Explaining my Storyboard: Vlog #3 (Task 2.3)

Hey peoples, welcome back to my A2 coursework. This is vlog number 3, which is task 2.3. Yeah, it is. Okay, I got it right. First time. Okay, so before I start this vlog, I feel like this is kind of really similar to vlog 2, or technically 7, task 1.7, which is technically my 7th vlog, as I did 6 vlogs for 1.2. Doesn't matter. It does. You stop. You okay? You okay? Essentially, this vlog is just to explain our storyboard idea. I feel like the format that I've done the storyboard in extremely helps with this vlog, because I've done it in digital art and then text alongside that, and I'm going to take you on a journey. I'm going to take you on a very nice journey. It's 21 slides, which includes an introduction slide, and I will take you through this with epic transitions. So, it's going to be a lot of editing. It's going to be sexy. It's going to be good. You're going to love it. This thing is wobbling like crazy. Stop. Yeah. Yeah. Okay. Good to go. So, to start us off, we have the introduction.
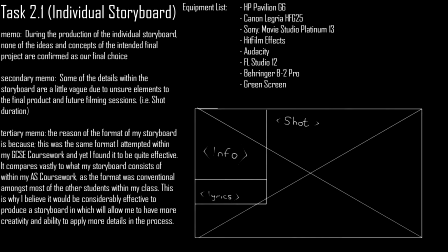1:34 Essentially, the introduction to the storyboard gives an equipment list and various memos about the storyboard, as well as essentially the structure that the storyboard will consist of throughout the 20 shots. The first memo just gives a hint that during the production of the individual storyboard,
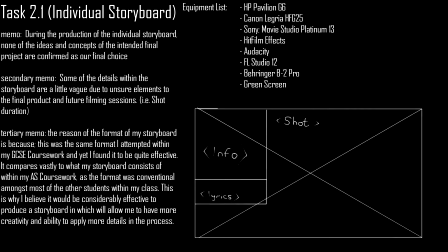1:52 none of the ideas were set in stone, and that our final choice was essentially going to be chosen around about task 3, because I'm trying to do these in order. Secondary memo is that some of the details within the storyboard are a little vague, and that's purely intentional, because I don't want to set anything in stone. When I'm editing, I tend to freestyle quite a lot. It just seems more effective that way. And the last memo is my explanation as to why I've done the storyboard in this format. I previously did this format in GCSE. I found it to be highly effective. I very much enjoyed it, and it contrasts to what I did in AS. The AS storyboard was very poor. I didn't like it. I feel like it can allow me to be a lot more creative, and essentially it's making this vlog a lot easier because I have digital copies of every picture. So yeah, well done, Gimp. Yes, thumbs up to Gimp. Woo! Hey. Focus. There we go. Come up. Yeah, you got. Yeah.
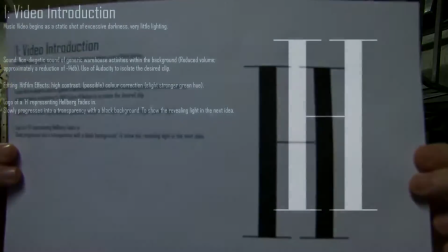2:54 There we go. Gotcha. First shot. The video introduction.
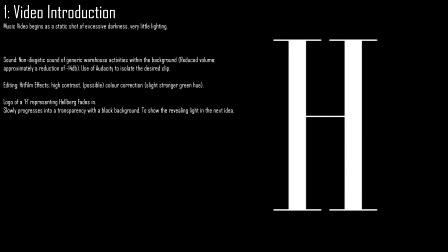2:59 Right at the start of the music video, I wanted to instantly portray the brand image of Hellberg. A lot of music album arts and web designs, etc. have a signature font, and I wanted to instantly portray this at the beginning of the music video.
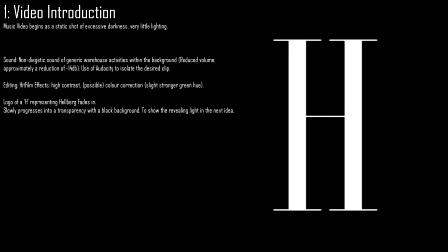3:14 The start is just going to consist of a black screen in which a white H will fade in and then fade into a transparency. I'm not going to go into the transparency just yet. That's going to be in the next shot. I also want to emphasize the location to start with. This is going to be non-diegetic sound, generic warehouse. This is going to be a reduced volume. I'm going to approximately reduce the sound by 14 decibel. Use Audacity, which is free sound manipulation software, to get that desired clip. So within the editing, I'm going to use hit film effects to get the high contrast and color correction for the next couple shots. I'm also going to have the H slowly zooming in, and essentially the camera is going to go through the H. Number 2.
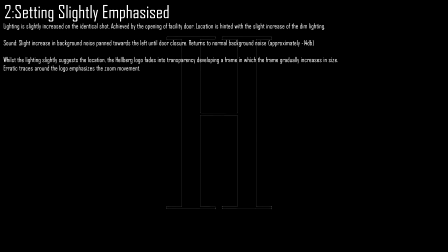3:54 Setting is slightly emphasized. The lighting is slightly increased on the identical shot. This is achieved by opening the facility door of that warehouse. Because the lighting is slightly increased, the location is hinted, and the background noise is also increased as the door has opened.
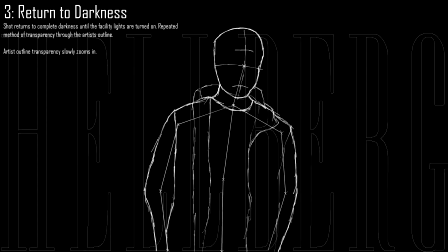4:10 Shot 3. The music video returns to darkness, in which the facility lights are then turned on and the location is revealed.
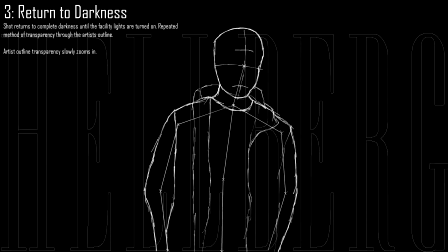4:16 A transparency of the outline of the artist is replicating what the H has done. This transparency slowly zooms in. I want to speed through this because this is already 10 minutes of filming and I've got 26 minutes of battery.
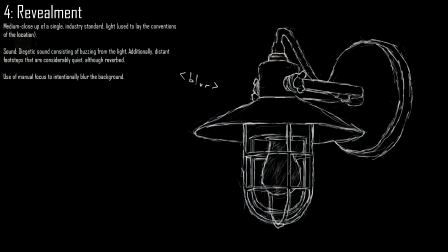4:28 Oh my god! Okay, so shot 4, revealment. This is the point where the audience knows where we are. Location has obviously been identified. There's a medium close-up of a single industry standard light. Layers the conventions of the location, and hence audience is able to identify where we are.
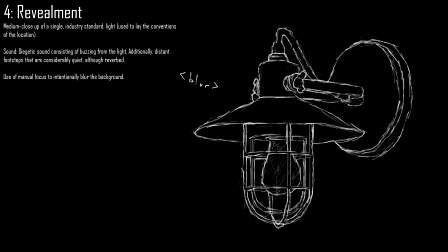4:45 The diegetic sound consisting of the buzzing of the light is present, in which creates more of a real environment. We can hear sounds coming from outside and inside the warehouse. There's also distant footsteps to emphasize that a person has just entered the facility, and we're going to use manual focus to blur the background when looking at the industry lights for nice effects.
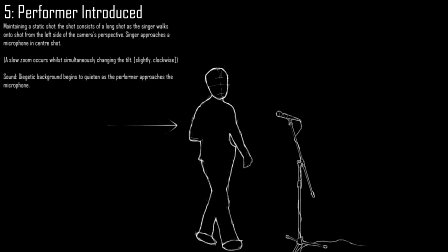5:08 Number 5, performer is introduced. Now, this is the point where we are first introduced to a character. We don't know who he is, but we identify him as the performer because of the correlation that he is connected with the microphone.
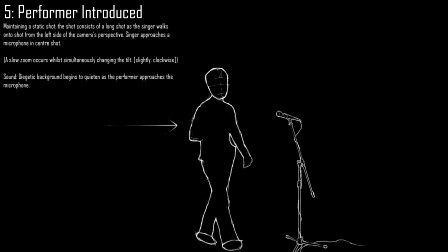5:23 This maintains a static shot. The shot consists of a long shot as the singer walks onto the shot from the left side of the screen. The singer is approaching the microphone to the center shot. This is the point where the diegetic outside and inside the facility slowly dies down, and within editing we're going to add a slight tilt in a clockwise manner while also zooming in very slowly onto the performer.
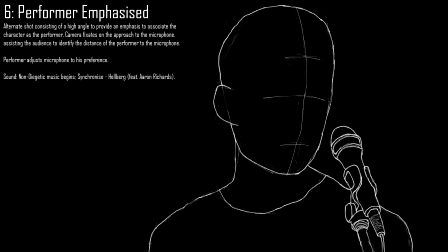5:47 Number 6, the performer is emphasized. An alternate shot of the performer with the microphone helps associate the character as the performer. The camera fixates on the approach to the microphone. The performer comes up to the microphone, adjusts the microphone to his preference, and then we start to hear the music kick in.
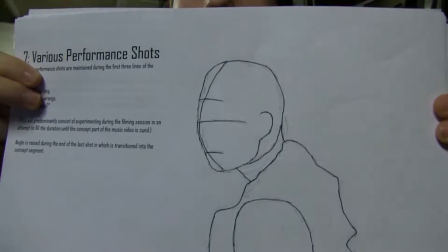6:05 Number 7, various performance shots.
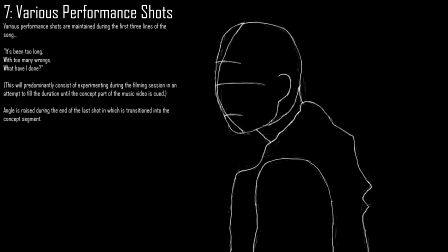6:07 During the first 3 lines of the song, which consists of "It's been too long, with too many wrongs, what have I done?" Various shots of the performer using the 180-degree rule. This will give a performance aspect to the music video,
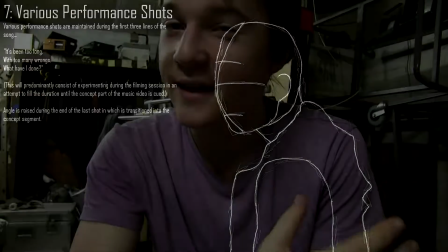6:22 and essentially we're using the performance elements to help fill in the gaps between the narrative and the conceptual parts of the music video.
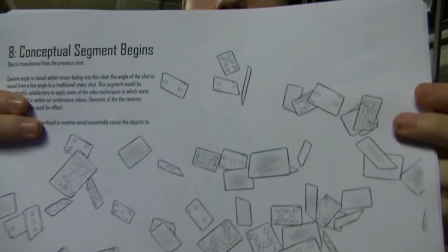6:30 Number 8, the conceptual segment begins.
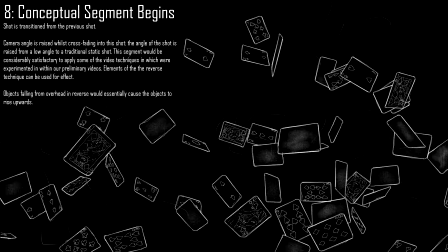6:33 At the end of the 3 lines, the shot is transitioned from the previous shot, in which at the end of the performance shot, the angle is raised and transitions to the next shot, which consists of this conceptual segment, which starts at a very low angle and then rises up to a horizontal angle and a static shot. The video techniques that we've previously done in our preliminary videos are present here, so we're going to be using elements of the reverse technique as cards fall from the sky. So essentially cards are going to be rising up and it will look quite nice. Number 9, identity crisis.
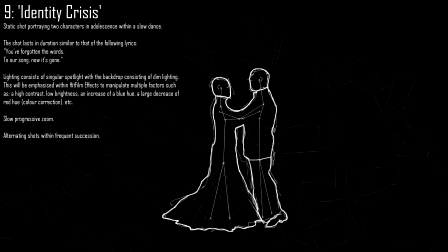7:10 Essentially this is referencing a quotation from Erik Erikson, in which adolescence is the time of identity crisis. And the reason why I've quoted that is because we're going to have a static shot portraying 2 characters within adolescence within a slow dance, and we're going to use the idea of a slow dance to be symbolic of what the narrative aspects are going to be. We're going to have 2 corresponding stories in which they will play out within the music video, and the concept segments will show consequences essentially. So the lighting within those shots are going to consist of a singular spotlight with a backdrop consisting of dim lighting. We possibly might use hit film effects so that we can add a little bit of a colder feel to the shots as well.
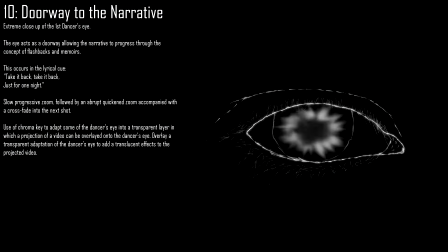7:59 Number 10, doorway to the narrative. Now essentially we are going to use both characters' eyes as a doorway to the narrative, which is going to consist of 2 flashbacks, and they will correspond with each other with the concept segments.
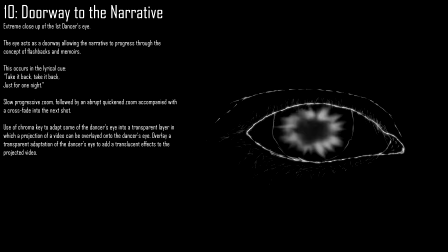8:15 We're going to do an extreme close-up of the first dancer's eye. This is going to occur during the lyrical cue of take it back, just for one night.